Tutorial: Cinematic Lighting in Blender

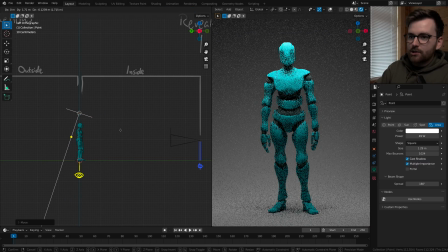[12:10]
So to get back to my favorite lighting setup, it's just behind the point of interest, just right here,
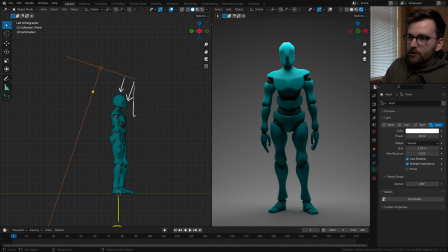[12:19]
because then you get a little bit of light rays here, and you also get bounce light on the ground and then up again. And this goes a little bit like this, and it's really powerful in cycles.
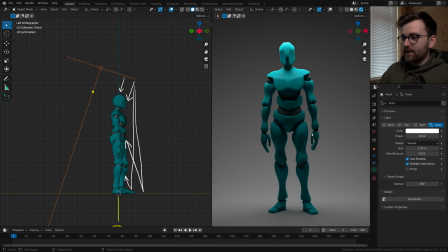[12:32]
You can try this same lighting setup in Eevee, and you'll quickly notice that the bounce light in cycles is doing a lot of the heavy lifting here. And then the majority of the light comes here and lands smoothly on the shoulder and on the ground, and it's also bouncing like this.
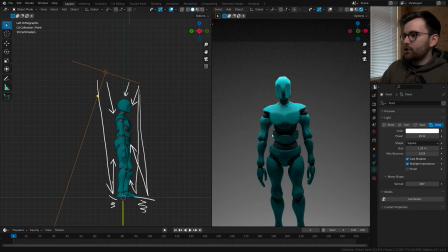[12:49]
These are bouncing. And I think this, the shoulder light, is the most beautiful about this setup.
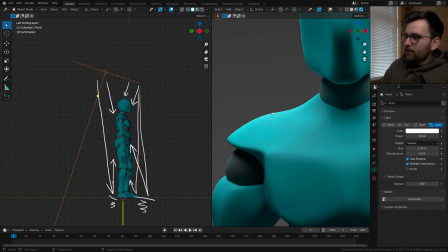[12:54]
It falls off really nicely and it looks like a cape of light.
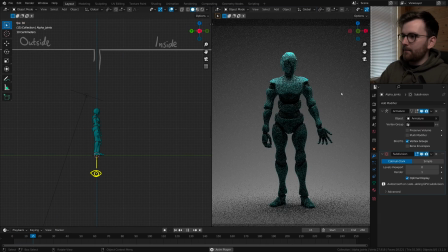[13:00]
Oh, by the way, we totally forgot, but this is actually still animated. So you can press play and you can see that it's an actually mocap animation. So I guess I'll have to render it out and see what it looks like. So that's my favorite lighting setup.
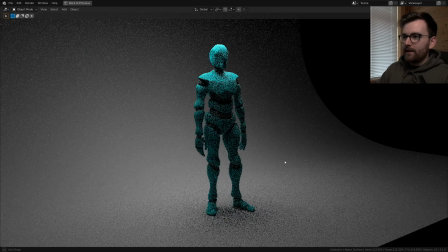[13:13]
I will leave the blend file in the description.
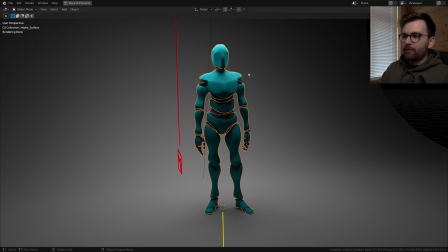[13:15]
I'm not going to be allowed to distribute this mocap model, but you can just download it from Mixamo and import it to the scene, and it should be placed perfectly where it's right now.
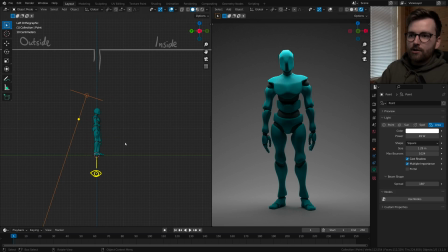[13:23]
And if you want to try and recreate it, I highly recommend that you just try and use one light source, because that just keeps things so much simpler.
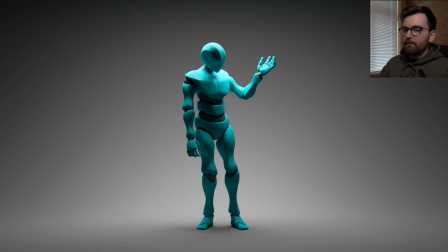[13:31]
As I said, I'm using this for almost everything nowadays. It's just one big light source, and then it's often a large area plane tilted, so that it won't create any ugly shadows on the background, especially when using a wide angle lens. This monitor is probably going to wiggle a little bit. I don't have a really big monitor, it's just that it's such a wide angle lens. So if you watched any tutorials on this channel, you might have noticed by now that there is a difference between the tutorial result and the sort of cinematic that I show at the end.
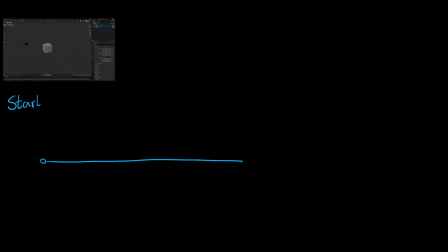[13:59]
And the reason for this is super simple. Every time I record a tutorial, I just get so excited about the technique that I'm about to show everyone that
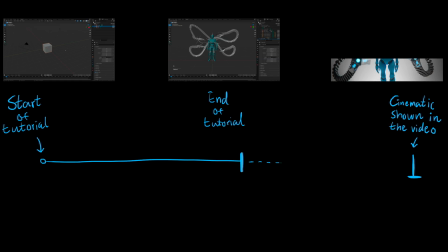[14:07]
I just spend a couple of days just doing whatever I can to make people understand how cool it is,
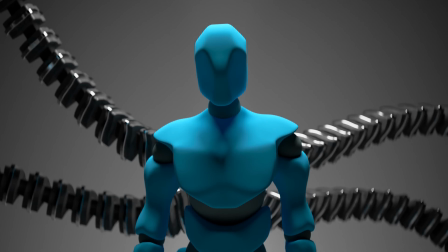[14:13]
you know, and make these cinematic shots.
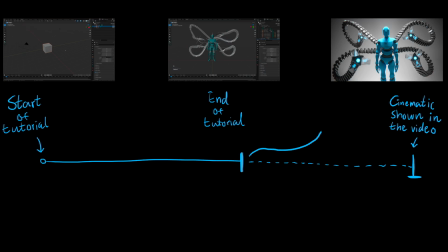[14:15]
And my goal is to inspire with this, to show off the technique, but I also understand it can be quite frustrating to not get to learn everything in the same video.
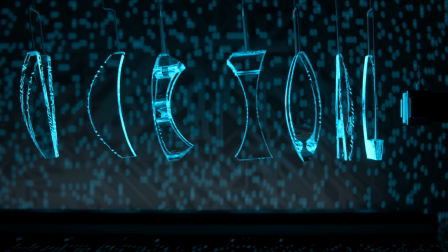[14:22]
So if you like this video, it's the first episode in a new tutorial series I'm working on called Virtual Cinematography, where we'll be doing virtual cinematography. It's a topic I'm just really, really excited about. The next episode is going to be about barrel distortion and fisheye lenses. So subscribe if you want to see that. Thanks for watching.